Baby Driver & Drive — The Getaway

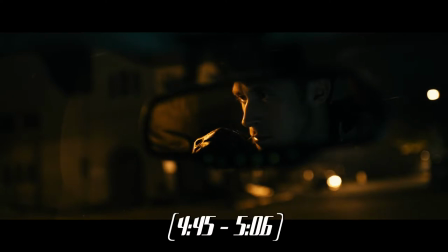4:04 For 21 seconds, we're exposed to no stimulus other than these four elements,
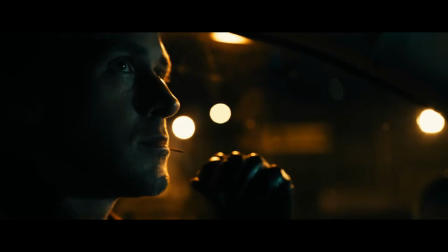4:08 until the
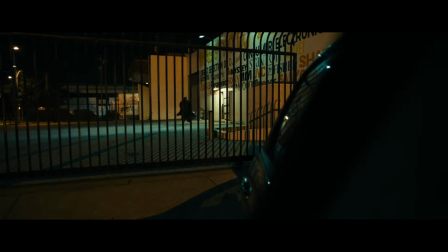4:13 first robber emerges from the building and we get our first shot from the exterior of the car, before rejoining the interior action.
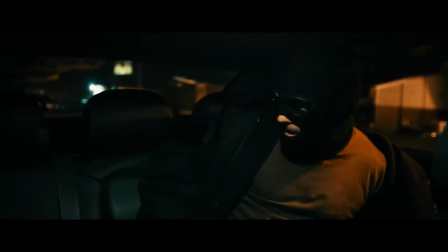4:21 It's a momentary, partial release of tension, but the job is not over.
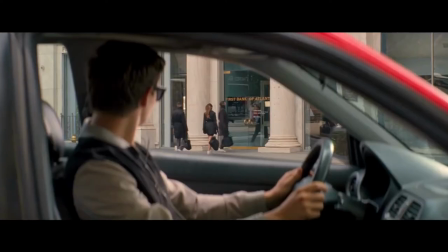4:28 We stay with Baby outside, despite the action of the scene following his crew into the bank.
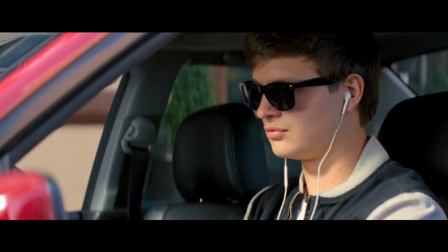4:33 Although the emphasis is on Baby during this setup, he's always shot from outside the car.
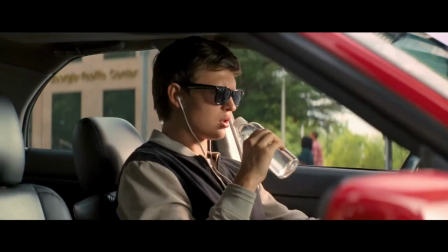4:38 Combining with his teenage nonchalance, it emphasises his disconnect from this life of crime.
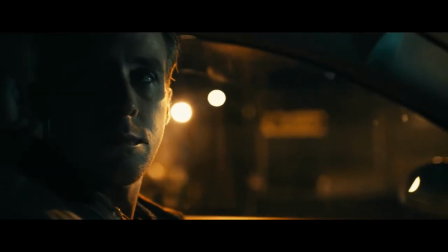4:44 Meanwhile, Gosling's driver is composed in increasingly tight close-ups. He's switched on, all in.
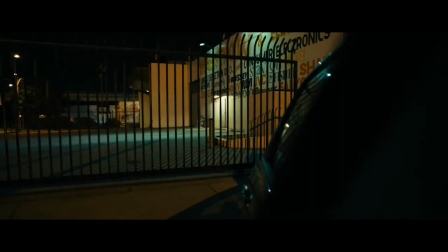4:50 In both scenarios, police sirens break any semblance of car.
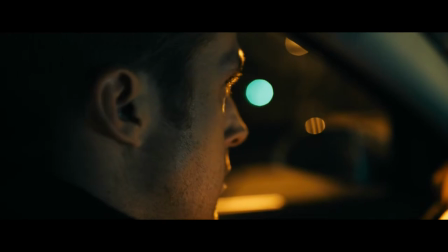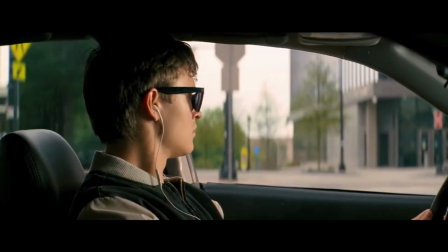5:03 As Baby Driver's heist finishes, the camera pushes in closer to Baby,
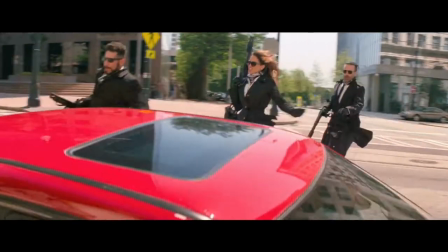5:08 and begins alternating cuts between inside and outside the vehicle, naturally shifting the action to the next arena.
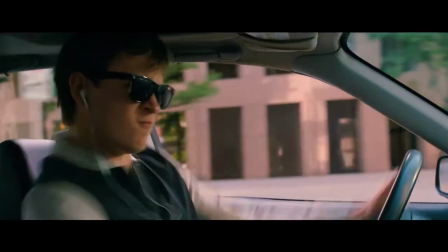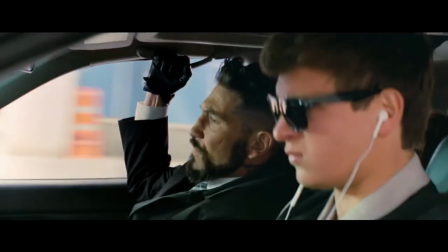5:23 A great way to analyse the intent of a scene is to count the shots.
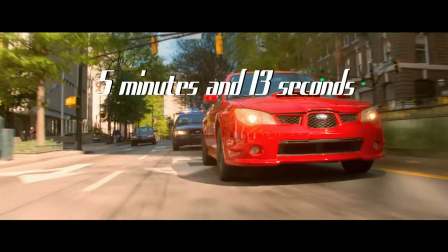5:27 The entire 313-second sequence from Baby Driver consists of 222 shots,
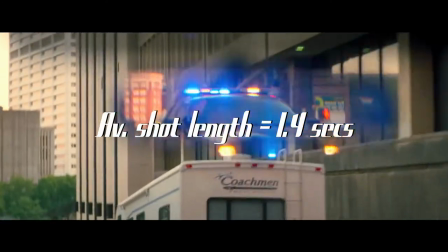5:33 making the average shot length a microscopic 1.4 seconds, not factoring in the final 23-second long shot.
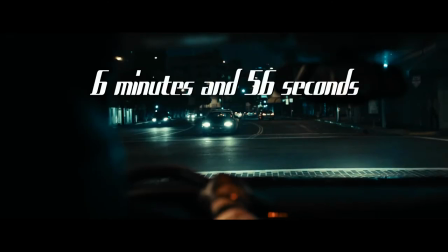5:42 Drive's longer 416-second scene is made up of only 133 shots,
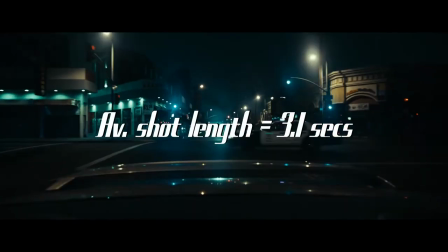5:47 resulting in an average shot length of 3.1 seconds, over twice as slow as Baby Driver.
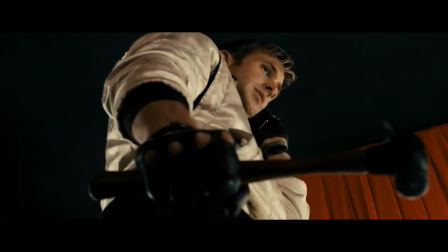5:52 This accurately reflects Drive's more deliberate pacing in contrast to Baby Driver's frenetic action, which is fine, but it's not the whole story.
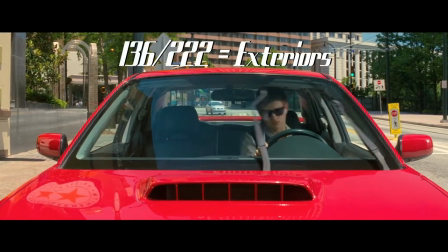6:01 Of Baby Driver's total shots, 136 are from outside the car, leaving 86 for internals.
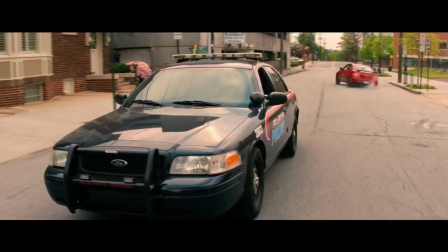6:08 That's around a 60-40 favouring of exterior shots. In contrast, only 22 of Drive's shots are outside the car, with 111 inside.
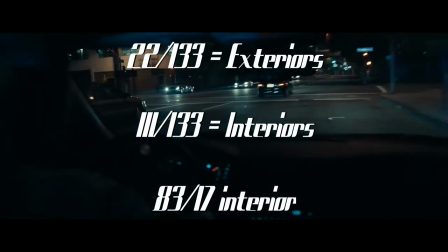6:17 That's an 83-17 split in favour of interiors.
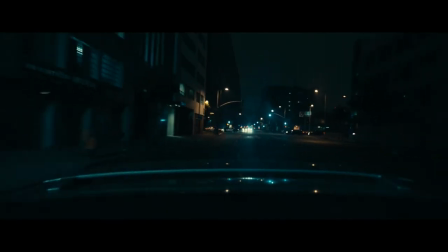6:21 Winding Refn maintains the geometry of the car's movement, despite shooting almost exclusively in these interiors, to make his getaway incredibly immersive.
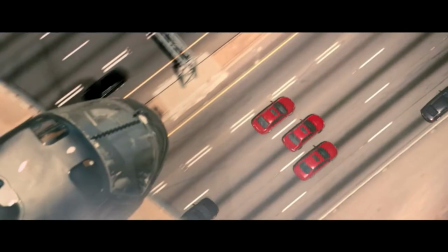6:31 Wright often chooses either to mount the camera on the vehicle, or shoot from a vantage point, but he isn't really interested in reflecting continuity of movement.
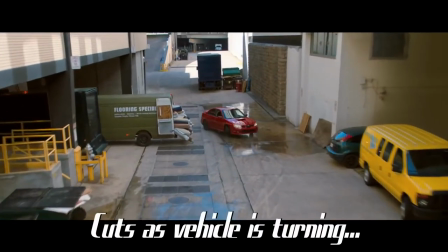6:39 The view is made to fill in for jumps in time through implied motion we never actually see.
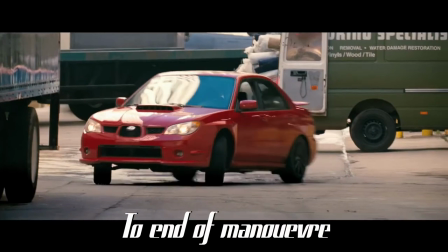6:44 This allows Wright to trim the fat of these car chases to the bare minimum, them, so the song can drive the action while maintaining the scene's coherence.
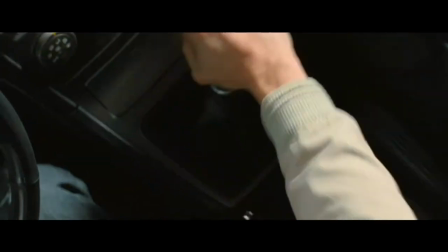6:52 Both directing methods are masterful in their own way.
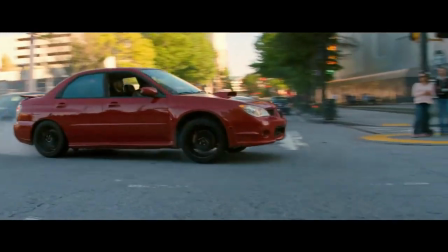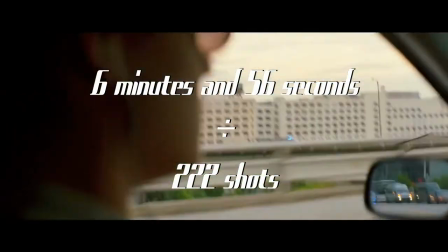7:00 Even if we scale up Baby Driver's sequence to match drive, the average shot is still only 1.9 seconds long.
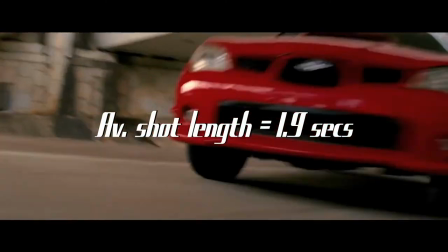7:07 So what does this all tell us?
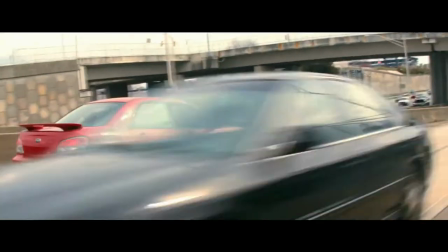7:09 On a basic level, it's indicative of Baby Driver's getaway acting less as a real-time depiction of a car chase, and more as a choreographed dance.
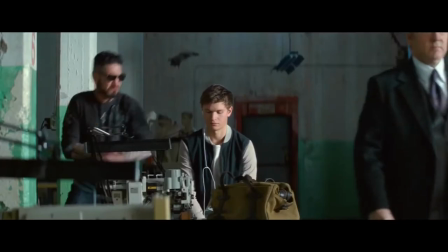7:17 Thematically, however, the intention can go much deeper, placing Baby's disillusionment towards his line of work in stark opposition to his true passion for music.
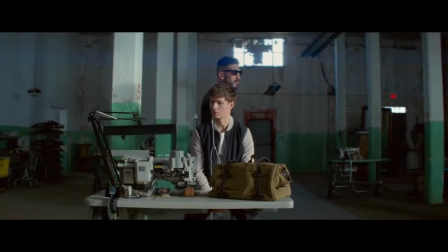7:26 Baby Driver is a very plot-driven movie,
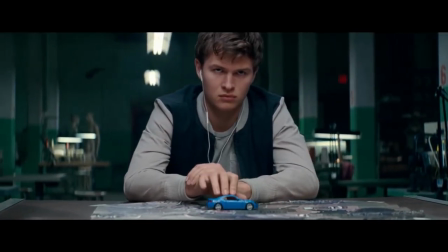7:28 and Wright's more objective approach to the images necessarily reflects that, partly because his use of sound is so subjective.
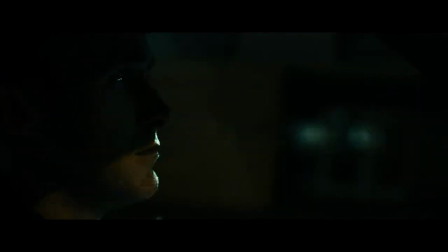7:38 On the other hand, by emphasising interior so much, Winding Refn highlights Drive as far more character-driven. The story of Gosling's unnamed Driver is a fairy tale,
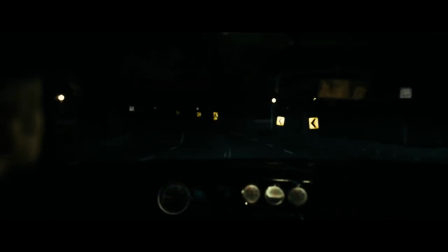7:47 following him finding a sense of humanity as he meets Irene and her son allowing a little light into his dark world.
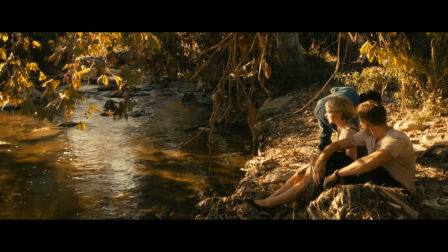7:55 Un-Disney-fied fairy tales are often very bleak, so while the driver is eager to do what's right,
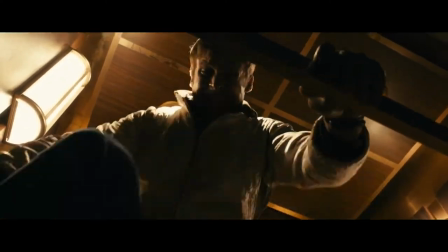8:01 it's in his nature to attack, even at a cost to himself or those he cares about.
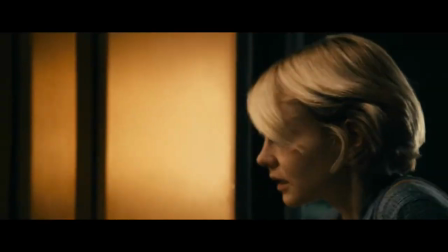8:08 Hence the appropriation of college and electric youth's Real Hero as Drive's spiritual theme song.